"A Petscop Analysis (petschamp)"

This is a attempt to recording this video because I had to write in some more stuff, but I have a green screen now.
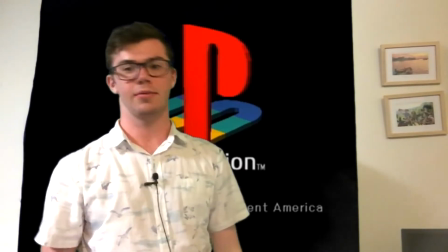0:09 So lapel mic, check. Green screen, check.
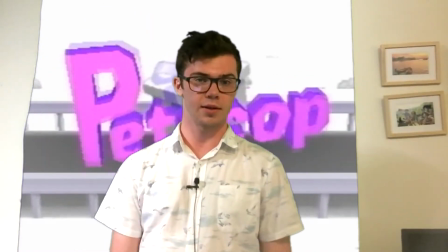0:15 It's gamer time. So what is Petscop? Petscop on its first viewing is your average YouTube Let's Play.
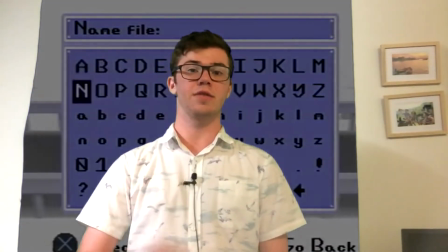0:21 You've got the video game, the narrator, the soft cuts. It follows every convention of every other Let's Play on the site. However, this doesn't turn out to be the case at all. This is a cult horror web series with a mysterious narrator and a game that never existed. It draws from the ideals of horror, cult films, short films, classical music, and then of course, internet series. So let's dive into the question, what is Petscop?
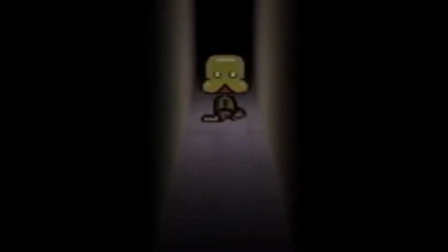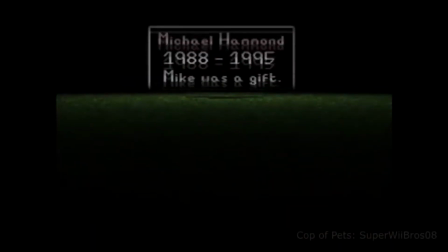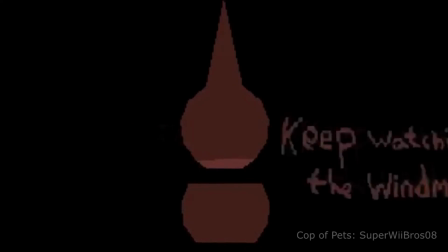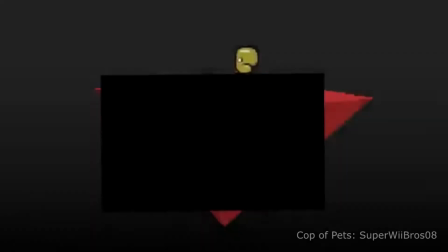Petscop is not a video game, but an animation, likely made in Unity or some program of the sort, meaning that the creator of this web series designed all of these textures.
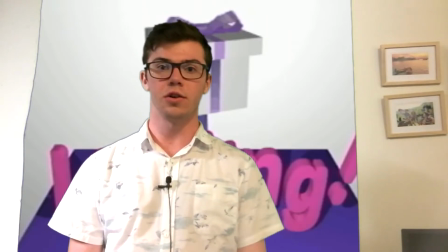1:16 They made an animation of an entire game, save points, graphical glitches and all, pretending to be played by an actor playing the part of our clueless protagonist, Paul.
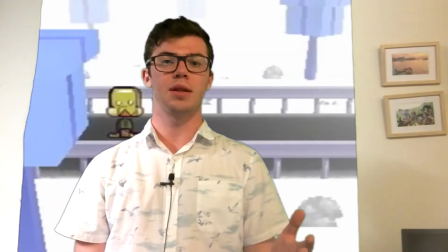1:25 This is all to tell a story, to provide meaning, but it's a medium of storytelling never really developed before.
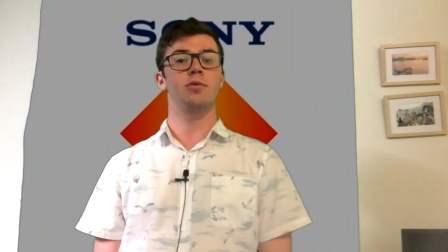1:31 The very first episode soft opens with the PlayStation 1 startup graphic, and the expectations for the series are set.
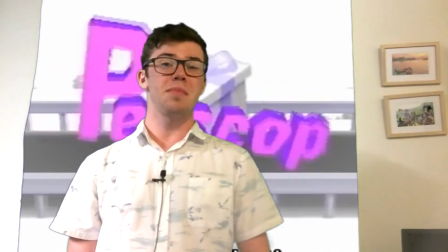1:36 A bright, cheerful menu theme with bubbly graphics to boot, and the viewer is immediately thrown back to such PS1 classics as Crash Bandicoot or Spyro the Dragon. This appeals to the nostalgia of those who played these games as children, and is utilised as a brutally effective horror tool of taking something comfortable and familiar and twisting it into something dark and unrecognisable.
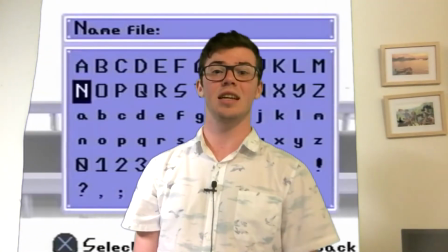1:55 There are a few things that we can look at to define some of the stylistic techniques of Petscop and what it draws from to create such a genre-defining horror experience.
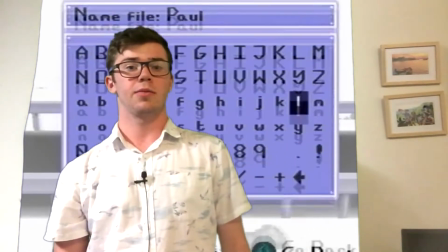2:04 A repeated idea in Petscop is the theme of glitching.
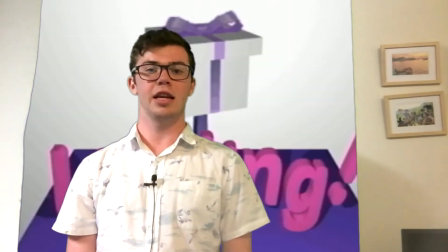2:07 Because of the medium of video game, a glitch can easily be played off as a scratch on a disc or a corruption in a save. But picture yourself late at night playing your favourite game just to relax. It's pitch black and it's completely silent except for the hum of the game in your earphones. You're going through the motions, having a great time, and the game freezes. There's this cold feeling as though you've been forcefully pulled out of what you were experiencing back into the real world. And it's awful, unsettling, and worst of all, lonely. This is the feeling Petscop inspires from start to finish. And this is why the theme of glitches persists throughout the series.
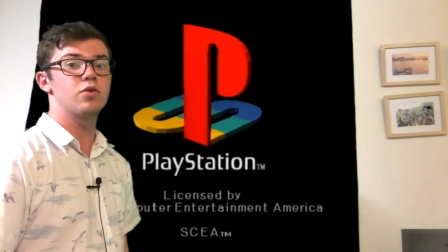2:49 From right at the start of the series, when the PlayStation 1 startup jingle glitches a little bit at the end, as though it's shuddering at what lies ahead. This is a small detail unnoticed by the large majority of viewers, but to me it's a perfect prelude to the series.
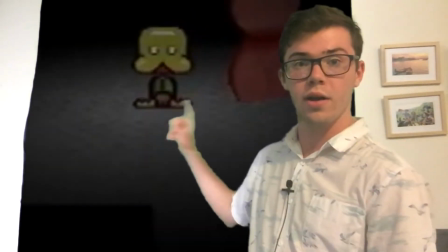3:02 Some of the other notable glitches in the series are this graphical error in Petscop 6, Care's sprite being horribly disfigured in Petscop 2, although this appears to be intentional, the game crashing and rebooting itself autonomously in Petscop 14,
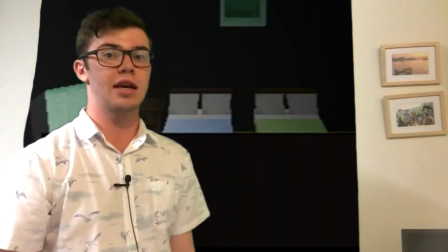3:15 and a room failing to load its text at the end of the same episode. Fuck.
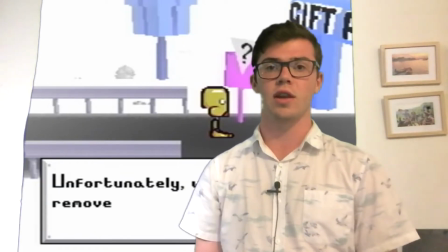3:18 Now Petscop has a classic PS1 3D side-scroller aspect where the camera will, for the most part, follow the character.
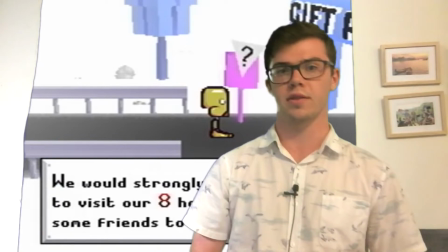3:25 Although there are three notable variations of this within the series. The first is in Petscop 9, where Paul describes...
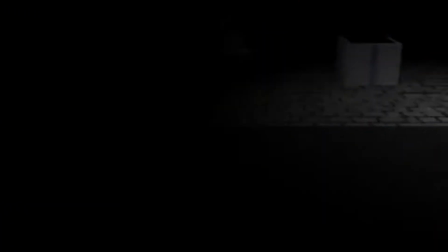3:30 So there's a bit of weirdness with the camera here.
The camera is pulled to the side when he enters a specific area, pulling his attention in universe to the place he's supposed to go. This is a camera technique known, surprise surprise, as the pull away, and a shot that pulls the camera away from the subject.
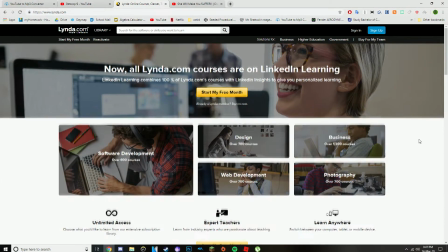3:47 Lynda.com writes that pulling away tends to alienate and isolate subjects and characters, creating a feeling of loneliness and sadness.
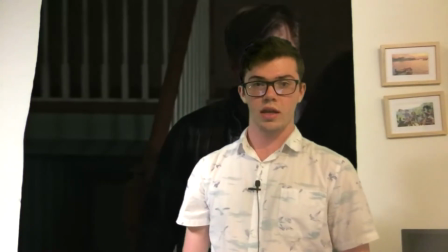3:53 This technique is used in primarily two types of films.
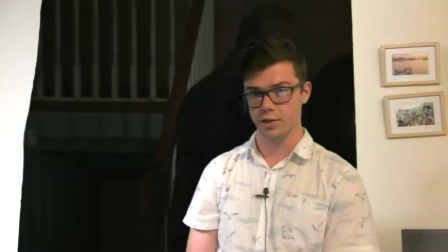3:57 Romantic movies to establish heartbreak and social isolation, like in Tosin Morahanfula's On Sight, and you guessed it,
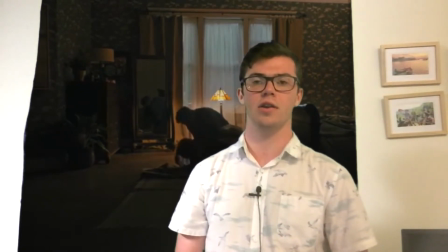4:03 horror movies where the shot establishes actual isolation of a character, like this shot in one of the best horror movies of our time,
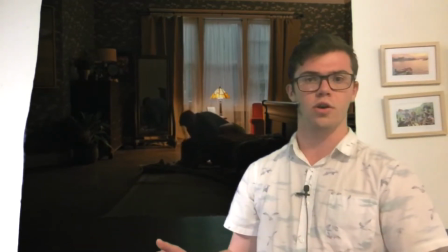4:10 Hereditary, where the camera slowly pulls away from Toni Collette, expressing her grief at losing her daughter, giving us a real sense of the isolation the family's feeling.
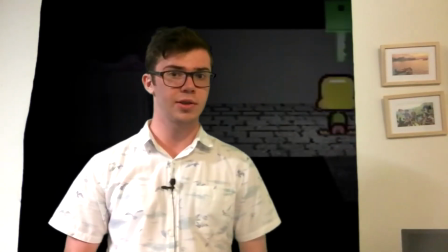4:17 This shot is actually used again in the very same episode, when the camera is pulled into a gift box,
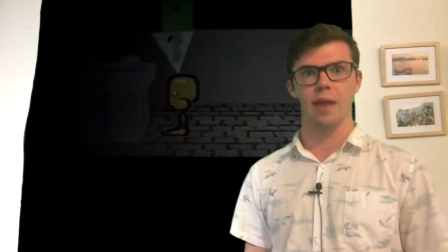4:22 unsettling the viewer as the usually static camera is now being used as a first-person tool, forcing interaction from the viewer, you, who at this point had been nothing but a passive third party. This goes to represent and, in a way, summarize the strange situation that you found yourself in as a viewer and Paul's found himself in as the protagonist in this series.
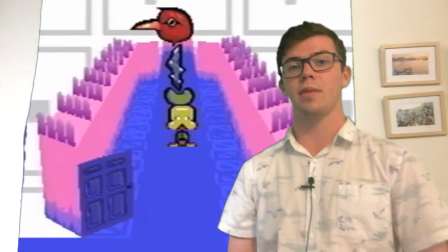4:40 The sound design in Petscop is also used to convey meaning and represent changes in setting.
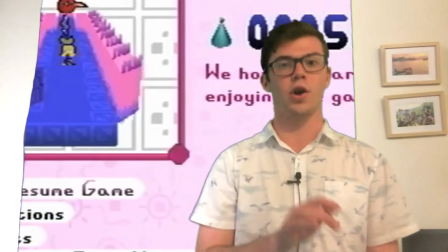4:45 The first thing you notice once Paul inputs the code unlocking the hidden portion of this game is
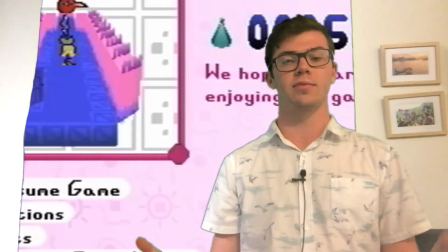4:50 that the happy jingle you've grown accustomed to within Even Care cuts right out.
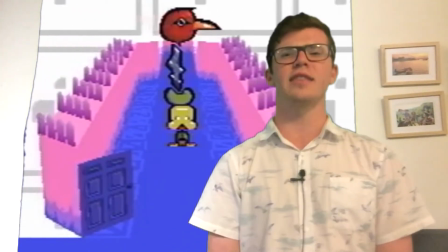4:54 The viewer has, at this point, grown accustomed to the upbeat music, and it's a jarring and uncomfortable transition to straight silence. Filmmaker Mike Sprague writes, the rule of thumb is that the mundane is suddenly infused with endless horrific possibility just by employing a cut of audio and lingering camera.
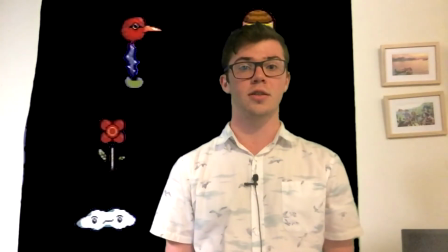5:10 The bright coloured textures and smiling pets now seem threatening, and it's almost a relief when Paul exits even care to the grassy Newmaker plain, because at least here the silence feels fitting.
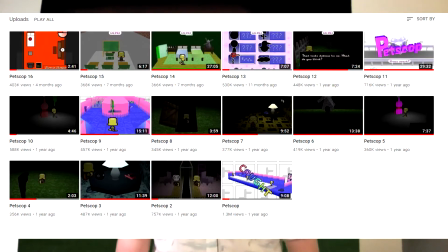5:20 Petscop is uploaded in episodes, 16 at the time of writing. The shortest episode is episode 4, clocking in at 2 minutes 3 seconds.
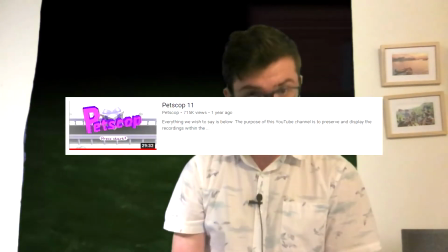5:27 The longest Petscop 11 at 29 minutes 32 seconds, and averaging out at about 11 minutes per episode.
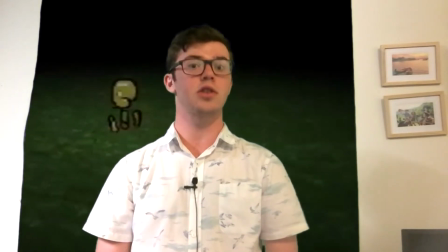5:34 Because of this, it has to adhere to some of the conventions of a television show specifically, as in it has things there to keep you hooked.
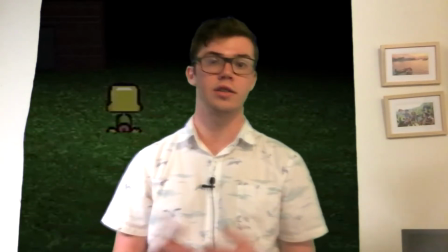5:40 Things like interesting plot lines and cliffhanger endings. He also does things like making us wait 6 months for a new video.
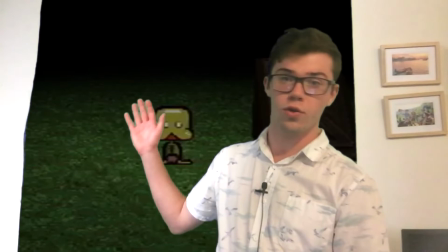5:49 Not happy about that one, Paul. Episode 1 ends with Paul finding a door that just won't open. Episode 2 opens with the door opening. Petscop 3 is dedicated to exploring and ends with him finding the child library, where he spends all of Petscop 4 experimenting.
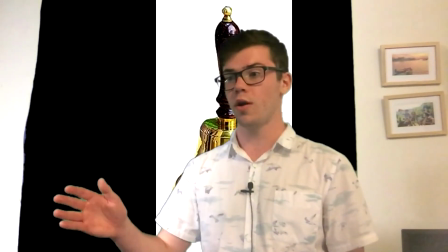6:01 Petscop 11, Paul finds the house. Just found the fucking house. Petscop 12, we don't talk about Petscop 12.
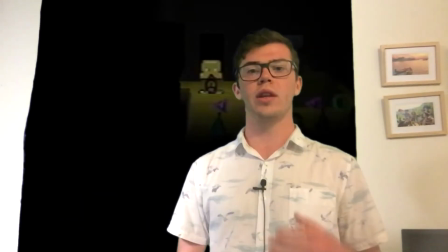6:08 And Petscop 13 through 15 are mostly just experiments within a house. Point is, these direct tie-ins between episodes and a few cliffhanger endings,
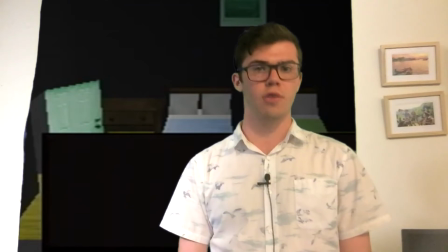6:15 like hearing Paul faint at the end of Petscop 13, the game crashing and showing the empty text box like I mentioned in Petscop 14.
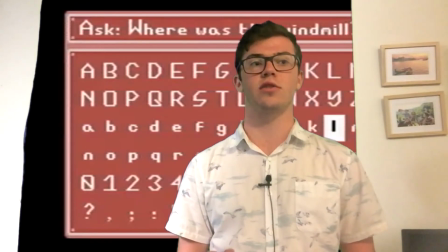6:22 Fuck. Or the proprietor of the channel censoring Tool's answer to "Where's the windmill" in Petscop 10.
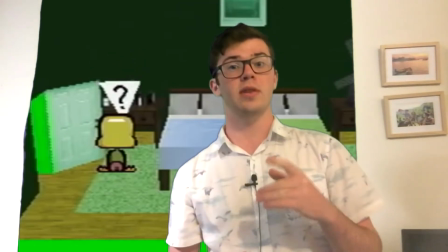6:27 Another convention Petscop follows is from short films. What Petscop draws from short films is its very selective cast of characters.
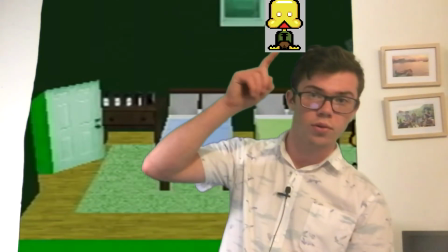6:34 The only characters that we actually see are Paul, Marvin, Belle, and Tool.
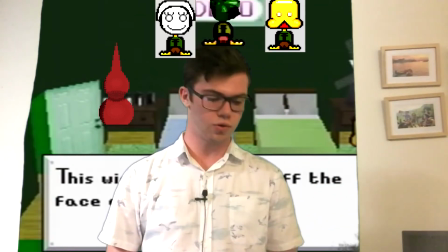6:39 Paul, Marvin, and Belle are the actual players of the game, each with the ability to do things like walk around and communicate through the phonetic language built within the game.
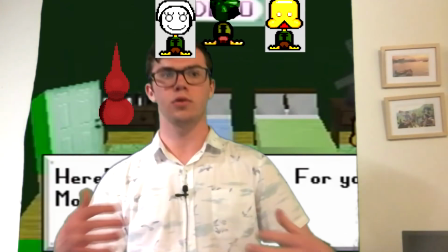6:48 And these are the most human characters.
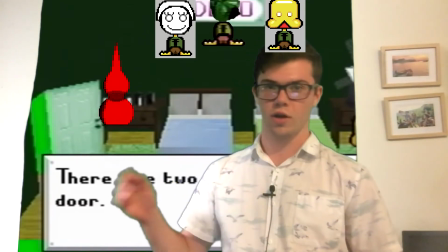6:50 Tool, however, seems to be for the most part pre-programmed, with only a generic shape to his name and the ability to answer a few select questions.
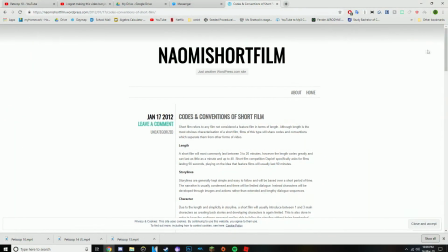6:57 Due to the length and simplicity in storyline, a short film will usually introduce between 1 and 3 main characters,
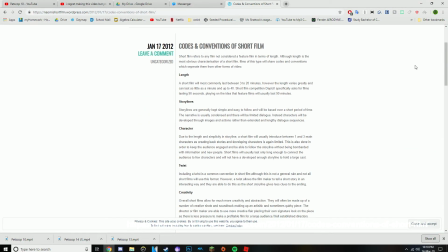7:04 as creating backstories and developing characters is again limited. This is also done in order to keep the audience engaged and new people to be able to follow the storyline without being bombarded with information and new people. In conclusion, Petscop is an animation let's play short film television show. Web series. I never know how to end these things. I can't.
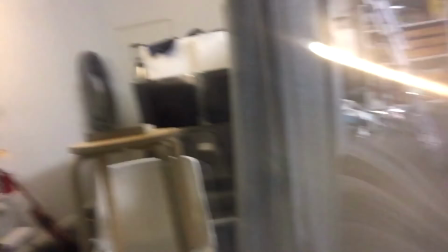7:32 Also, look how derelict my setup is at the moment. I'm recording on a couch, on a chair, on a stool, just so it matches my height. And then the green screen is blue tacked to the walls.
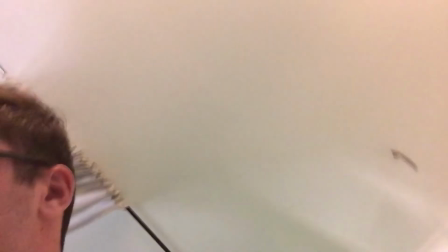7:45 I got this thing yesterday, and I've just stepped on a stick, and it's really